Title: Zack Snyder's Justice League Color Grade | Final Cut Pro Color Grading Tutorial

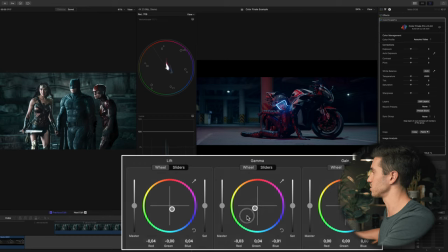[4:27]
And I'm gonna pull my color slider towards the direction of teal and green. And I'm kind of gonna crank this a lot, and we will pull back on it. So I would say that color matches up maybe right about there.
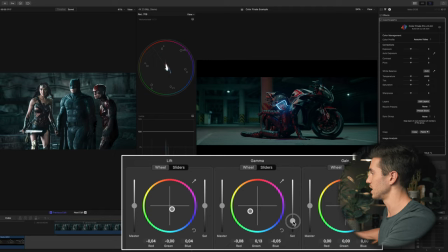[4:43]
And I'm gonna start desaturating these. So I'm gonna go to my midtones and pull down on my saturation slider, and the same in my lift.
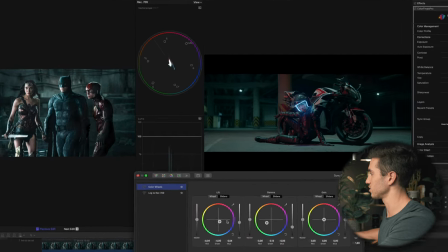[4:50]
Okay, so we have that. That looks decent. Turn this off and on.
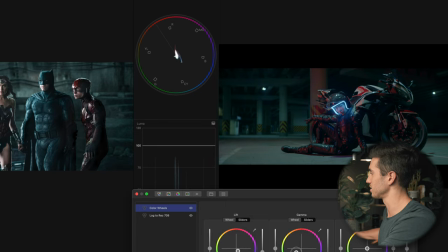[4:54]
We have kind of made this look a little bit more cinematic, dare I say.
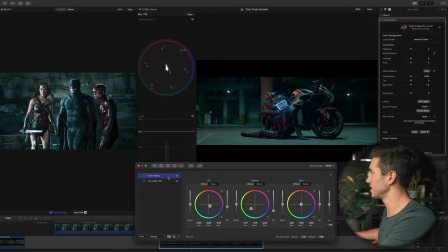[5:01]
I may push that a little bit more. And the next thing I may do is add a little bit more contrast here. So let me rename this, and we'll just name this look. The next thing I'll open is my color curves and go to my master curve, which will adjust my luma value.
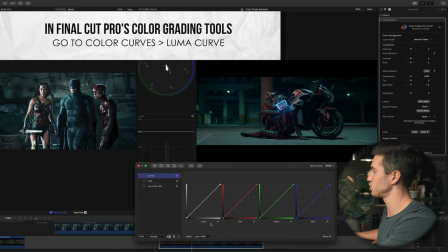[5:16]
And I can leave it on luma and RGB, and that will isolate these three from each other.
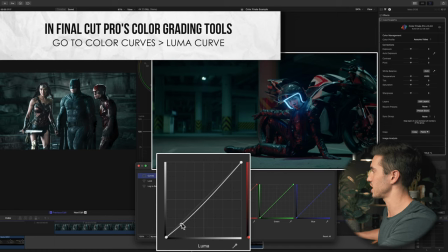[5:22]
And I'll just make a slight S curve here. So I'll pull down on my shadows. It now is affecting my midtones as well, a little bit in my highlights.
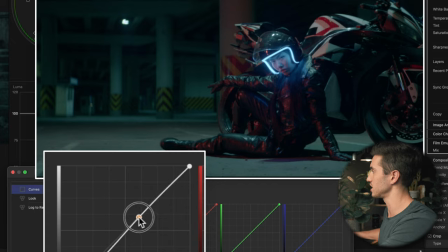[5:29]
So I'll push up on my upper midtones and highlights just to give it more oomph in the highlights. You see how that kind of makes her skin pop and makes that ground pop a little bit more.
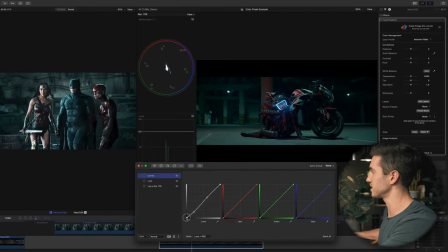[5:40]
And I may just fade this up just ever so slightly. That may give a slight fade in my shadows. Pull this down a little bit.
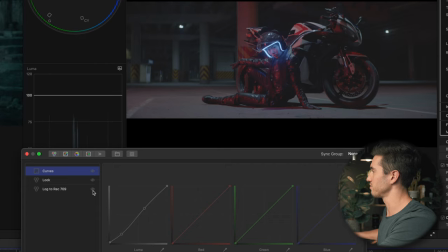[5:49]
So far we have log to rec 709.
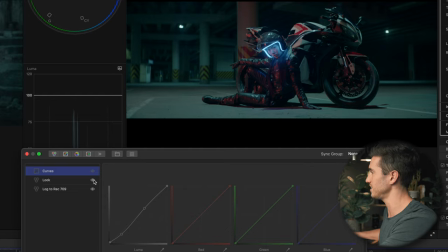[5:52]
Then we added our look, which we added a lot more teal, but kind of towards the green in midtones, and then more blue and teal in the shadows. And then we just added more contrast. And the next thing I'm gonna do is start to desaturate these colors a little bit more.
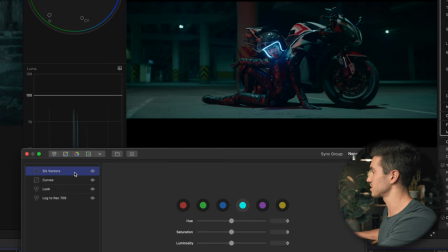[6:07]
So I'm gonna go into the teal vector, which is something you can find in Final Cut Pro's native color grading tools.
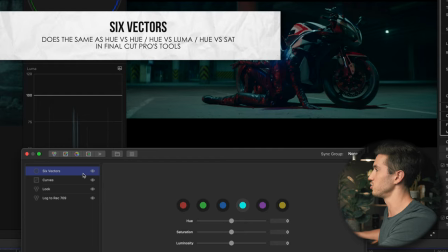[6:13]
This is essentially the same thing that hue versus hue does in the HSL curves in Final Cut Pro.
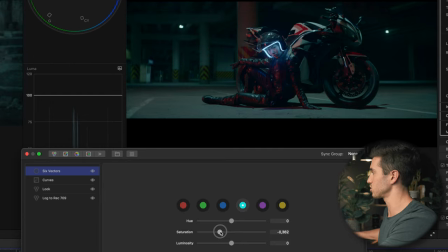[6:19]
So I have the teal selected, and I'm just gonna go to saturation and start to pull out some of that saturation in the teal here. And you'll see that that's kind of gonna make it a little bit more accurate.
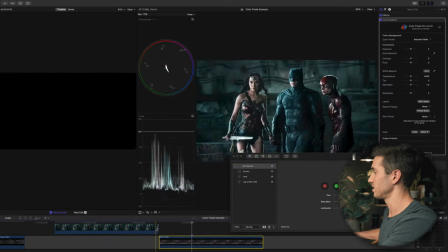[6:31]
You know what I may do, because I just am not happy with how far that comparison viewer is from my shot.
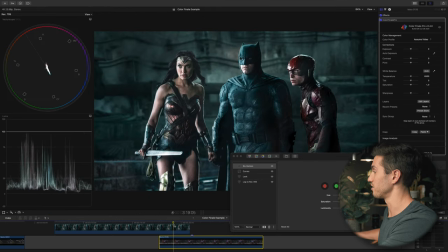[6:38]
I'm gonna turn off my comparison viewer and just put it directly over my footage. So let's put this in the upper right, left-hand corner here.
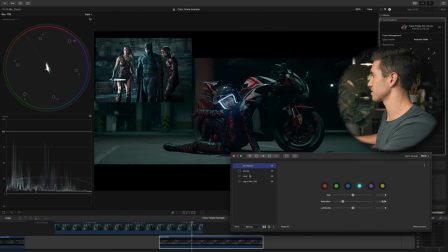[6:45]
Okay, I'm gonna adjust these colors a little bit more.
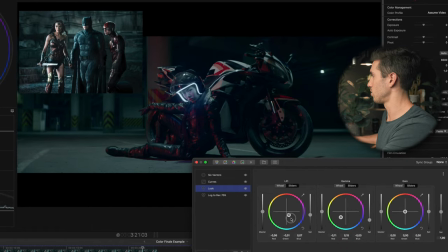[6:48]
I'm gonna go back into my look, and let's pull more kind of blue and teal into my shadows, desaturate them a little bit, and do the same with my midtones.
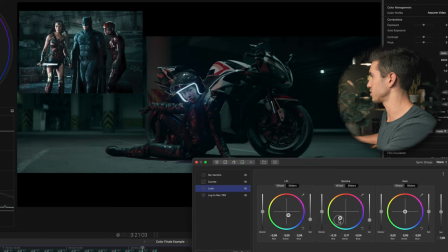[7:00]
I'm gonna pull more of that color into my midtones and try and match it up as best as possible with the shot above. And I would say that looks pretty good. And then I can go back into six vectors and I can decrease that saturation a tad.
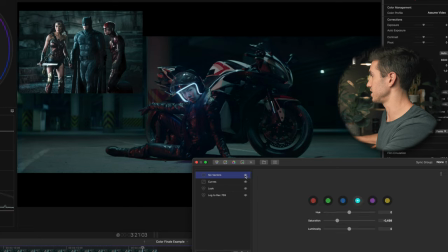[7:16]
There we go. So if I turn off that six vectors, you'll see we adjusted the saturation just ever so slightly. And I could actually go into my hue and dial that in, dial the color in exactly how I want.
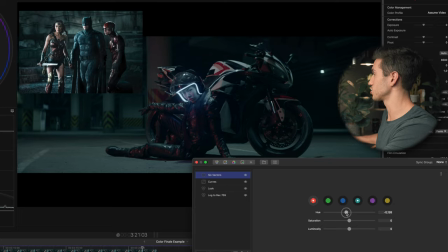[7:30]
If I really wanted to make this match up a lot more, I could go into my red vector and swing the hue of my red and try and match it up with Flash's color and maybe desaturate everything a little bit. There we go. That looks pretty good.
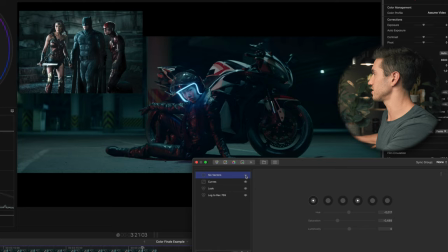[7:45]
Turn that off and on. So we desaturated the teal. We changed the saturation and the color of the red a little bit, made it a little bit moodier. And the next thing we do, the last thing we'll do, is clean up our shot here. So let's bring up the HSL curves, which is the hue, saturation, luma curves.
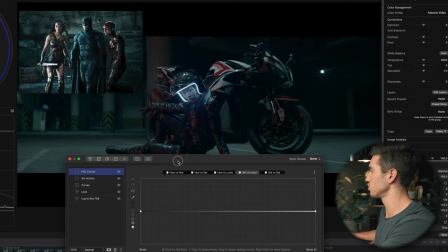[8:02]
And I am going to go to the sat versus luma curve, where I can change the saturation or the intensity of color in different brightness values. So I have the darkest areas, the midtones, and my highlights on this line here.
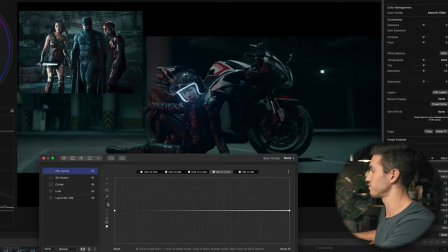[8:17]
So in Color Finale 2, I can click this very dark circle, and that'll make a selection in the darkest parts. I'm gonna hit Command and add another point here, and then anchor this by pressing this point. You know, I may do one more, just one more to the right.